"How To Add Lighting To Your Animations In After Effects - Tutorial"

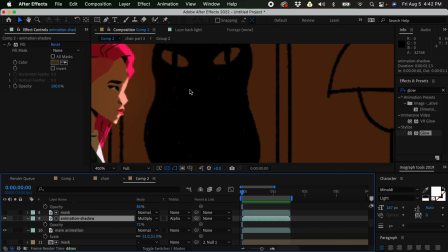It's because the shadow is empty and now we are seeing the local color of the animation, right?
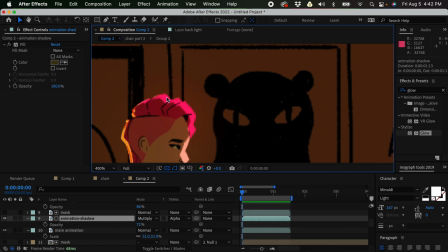This is now the local color. Now, what if I want to add like add an maybe a color dodge, or we could add the color dodge here, like something like more yellow color for this.
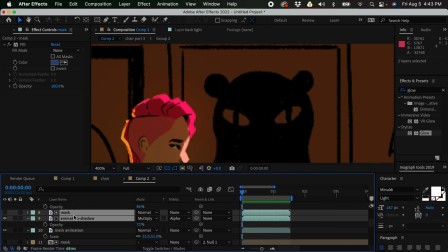What I could do is I could select the mask and the animation shadow, duplicate that, and now we have this shadow.
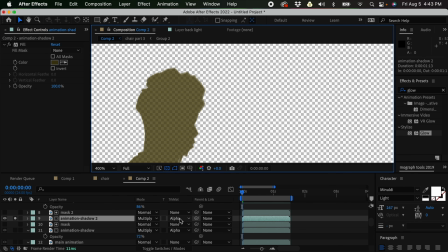But I'm just gonna click solo mode. But instead of alpha mattes, let's choose alpha mattes inverted.
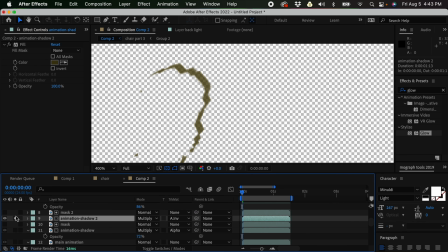So now that I'm going to unselect the solo mode, so now it's gonna look like that.
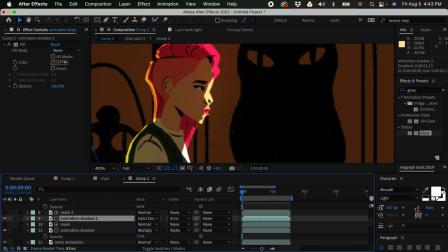But instead of multiply, let's choose color dodge. So now we have this one, right?
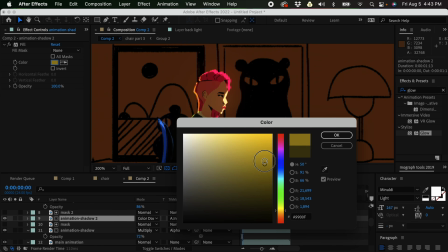And for the color, if I'm gonna make it brighter, so it's also gonna make this one brighter here.
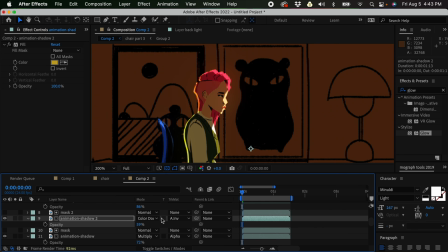And I'm just gonna, or we could adjust the opacity of this. So what I want is, I don't want the backlight to overpower our key light. So this one now, I'm just gonna rename this.
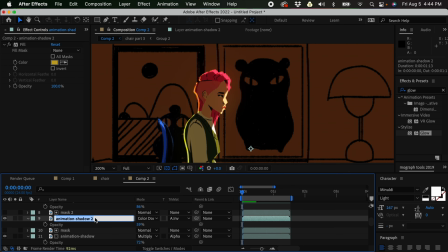I'm just gonna rename this as key light. For our backlight, this one, I'm just gonna reduce the opacity.
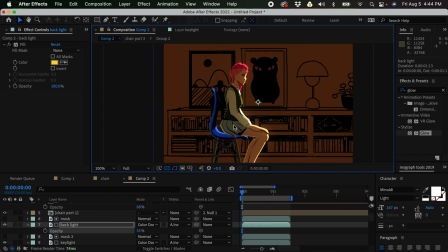Because I want to have like light here, but I don't want it to overpower our main light source here.
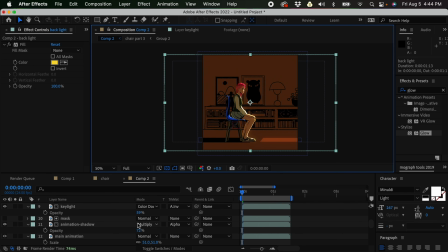And there we have it. Also for the animation shadow, I think I would want this to be darker.
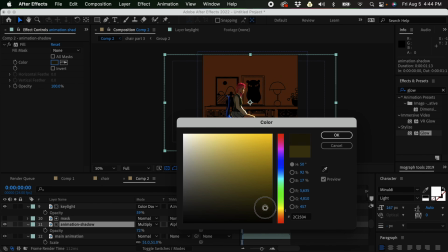Just wanna give it a try, what it looks like to be dark.
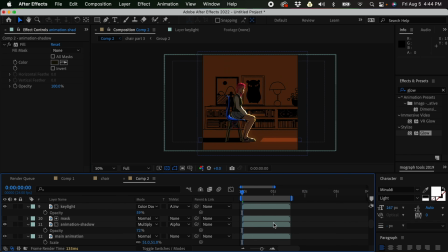Again, here, as you can see here, even if I make the shadows darker, it's not making the whole scene like it was being shot in the nighttime, right? So don't be afraid to add shadows to your animations.
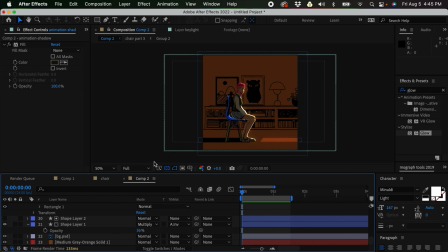And if anything, it's this color that's making the whole scene dark. So I could just lessen this, or we could adjust the background color, right?
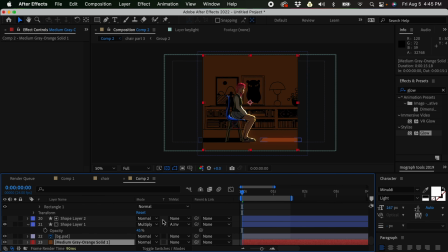This background color. I'm just gonna click again, Command Shift Y, and then make this a bit brighter.
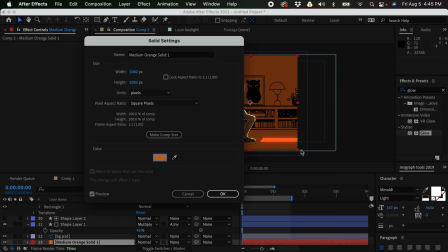So I'm just gonna make this brighter, and now it looks like that.
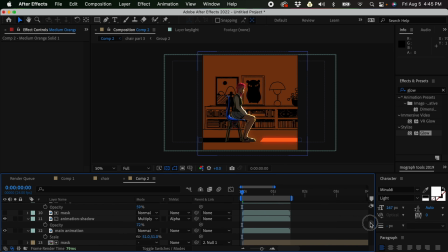So even with the darker shadows, it still looks like it's afternoon. And let's preview this. So there's also one thing we forgot to adjust, and that's the chair.
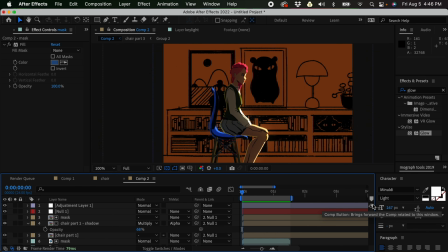The shadow color for the chair is still blue, while the shadow color for the
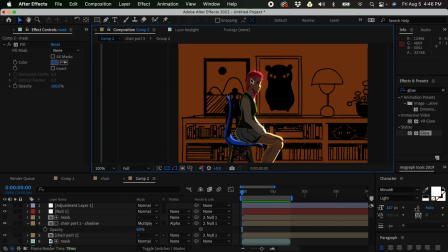character is now, I think, like dark yellow, I think, or dark orange.
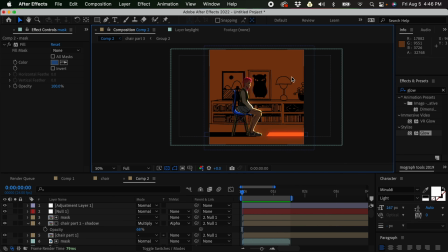So we have the environment here in like orange, so the shadow should also be in that color. So let's adjust the shadow color for the chair.
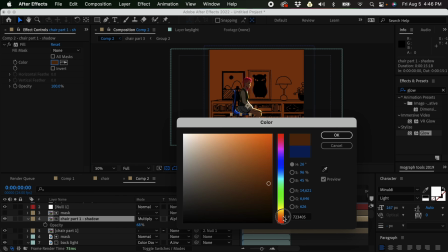Instead of blue, I'm just gonna bring it to something like that,
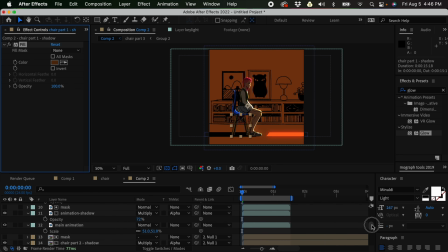and adjust the shadow color of the other parts of the chair.
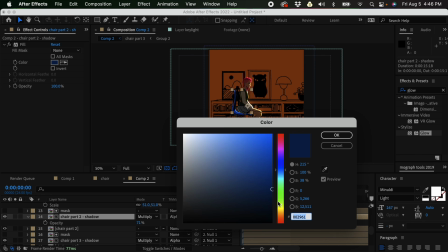So this one, make it warmer,
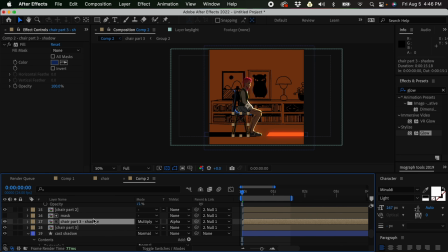and also the last part here, make this one warmer. And there you have it. This is now our lighting.
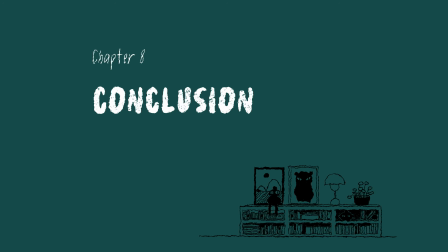So that's how I add lighting to my animations in After Effects.